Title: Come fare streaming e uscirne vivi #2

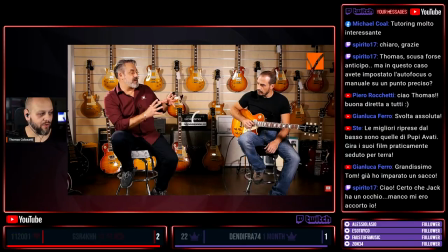(22:21)
Vedete, qui a questo punto, se la connessione non si pianta, che YouTube, eccolo.
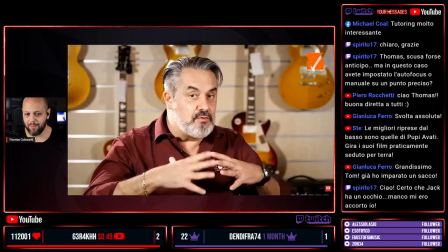(22:28)
Vedete, a questo punto, per dare cambio, ho messo lui che sta qui.
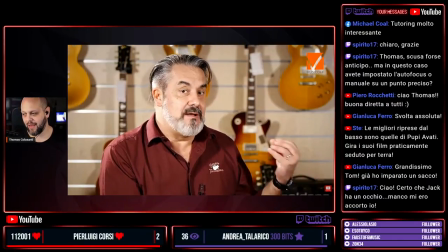(22:32)
È quasi al centro, è anche sempre sulla regola dei terzi, però prende
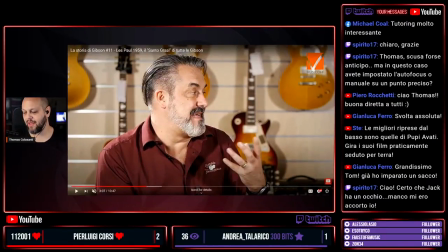(22:38)
predominanza, diciamo, vedete, non è proprio fisicamente proprio al centro, perché lui si stava girando continuamente verso Moreno. Se io l'avessi messo al centro preciso dello schermo, quando si girava verso la sua sinistra,
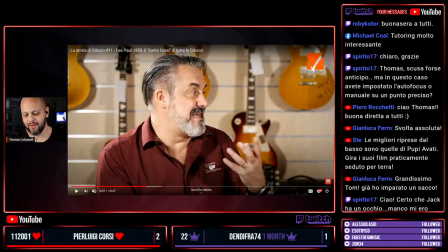(22:53)
sarebbe stata l'immagine sbilanciata da questa parte. C'è una regola molto importante della composizione. Vi ripeto, queste sono regole che poi va bene romperle, distrarle, rivoluzionarle, cambiarle.
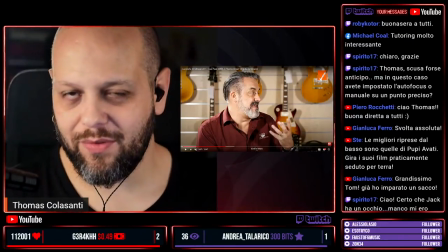(23:07)
Però è bene saperle. Quando uno sa le regole, poi dopo sa anche come infrangerle in maniera creativa, positiva.
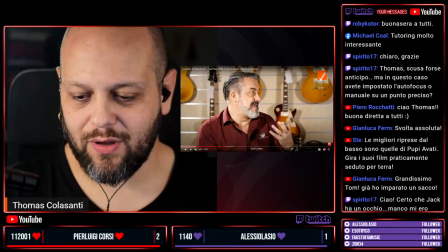(23:13)
È come quando tu improvvisi, se tu conosci l'armonia e tutta una serie di approcci melodici per l'improvvisazione.
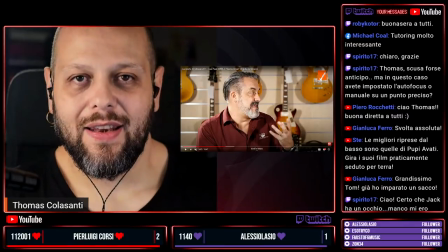(23:20)
Quando decidi di suonare out, puoi fare la scelta che vuoi, magari anche contro certe determinate regole.
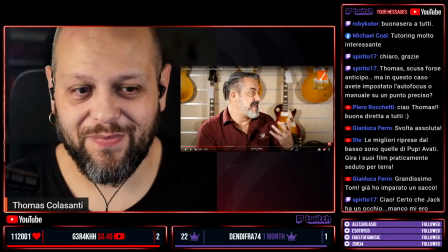(23:27)
Se non le conosci, al massimo poi butta giù le note ad catsum, si diceva in latino.
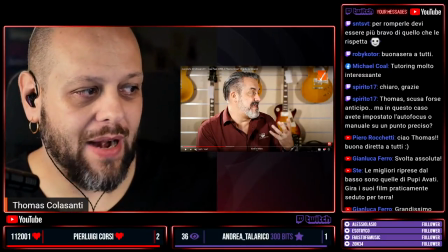(23:35)
Esatto, bravissimo. Per rompere devi essere più bravo di quello che le rispetta. Ciao Robby Kotor!
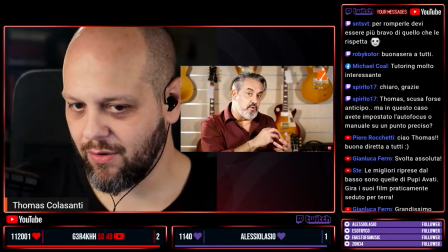(23:41)
Allora, quindi ritorniamo qui un momentino. Vedete, lui è al centro, però lascia uno spazio per il fatto che continuamente si gira. Adesso fine di questa prima parte. Io preferisco sempre fare questa cosa qui, cioè far vedere una cosa, così ci avete chiaro l'esempio, e poi vi spiego un po' come si può realizzare questa cosa qui. Per adesso comprendere alcuni dei composition tips, cioè come mettere a punto questo sistema di inquadrature, ho pensato a varie cose, volevo farvi io dei disegni, volevo farvi io degli schemi, volevo trovarvi delle foto, però poi ho pensato che effettivamente c'è qualcuno che lo sa sicuramente meglio di me e ha fatto anche più esperienza di me nella vita. Uno di questi è un fotografo famosissimo che io adoro, che si chiama Steve McCurry, che è stato uno dei fotografi storici di National Geographic e ha fatto tante foto che sicuramente avete visto. Ciao Angelo della Valle, grandissimo. Venite su Twitch, se state su Facebook, ragazzi, venite su Twitch o su YouTube. Il link di Twitch lo trovate proprio nella descrizione che sta in alto sopra Facebook, sulla descrizione di Facebook. Ah, grazie per i bits, Brenzino, grazie mille. Quindi ho cercato un tutorial, mi ricordavo che esisteva, di qualche suggerimento di Steve McCurry sulle composizioni. E adesso ve lo faccio vedere. Ciao Bigianni64, questa seconda puntata non volevo perderla. Bene, bene, benvenuto, benvenuto. Non è mai tardi per iniziare. Allora, aspettate che vi condivido questa. Dovrebbe essere qua. Esatto, siamo noi.
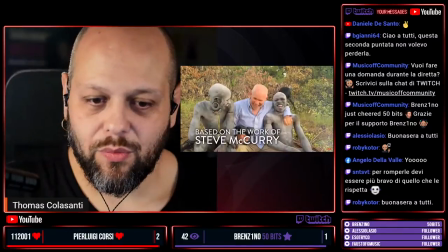(25:32)
Allora, questo qua è un videino che trovate tranquillamente su YouTube, basato sul lavoro di Steven McCurry.
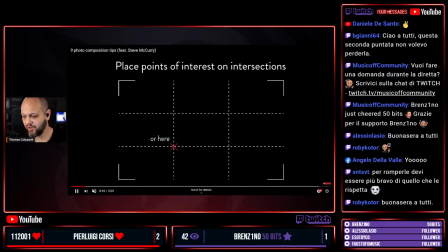(25:38)
Il primo, dice, è la regola dei terzi. Vedete? Potete piazzare, fatto 100, che... Questa è l'inquadratura, cioè questo bordo con gli angoli è l'inquadratura della vostra telecamera. Immaginate o li trovate dentro le telecamere, le fotocamere ci stanno questi rulers che stanno dentro,
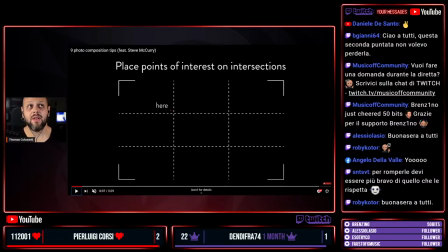(25:58)
si attivano e si disattivano in quasi tutte le macchine. Lui dice, sono molto interessanti questi punti qua, cioè gli incroci, vedi, place points of interest on intersections, cioè i punti di inserimento che stanno qua.
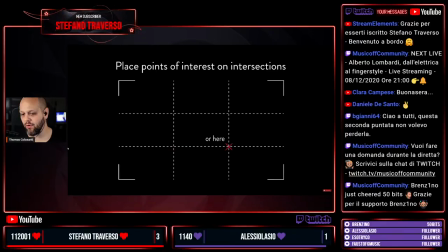(26:13)
Quindi qui, qui, qui o qui. Quindi questa è la teoria e poi lui lo spiega, vedi?
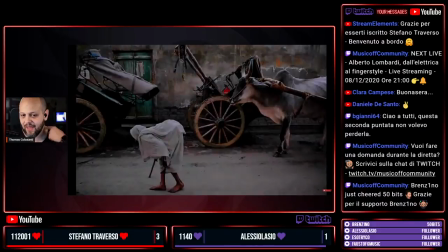(26:18)
Vi fa vedere la regola dei terzi applicata a queste situazioni.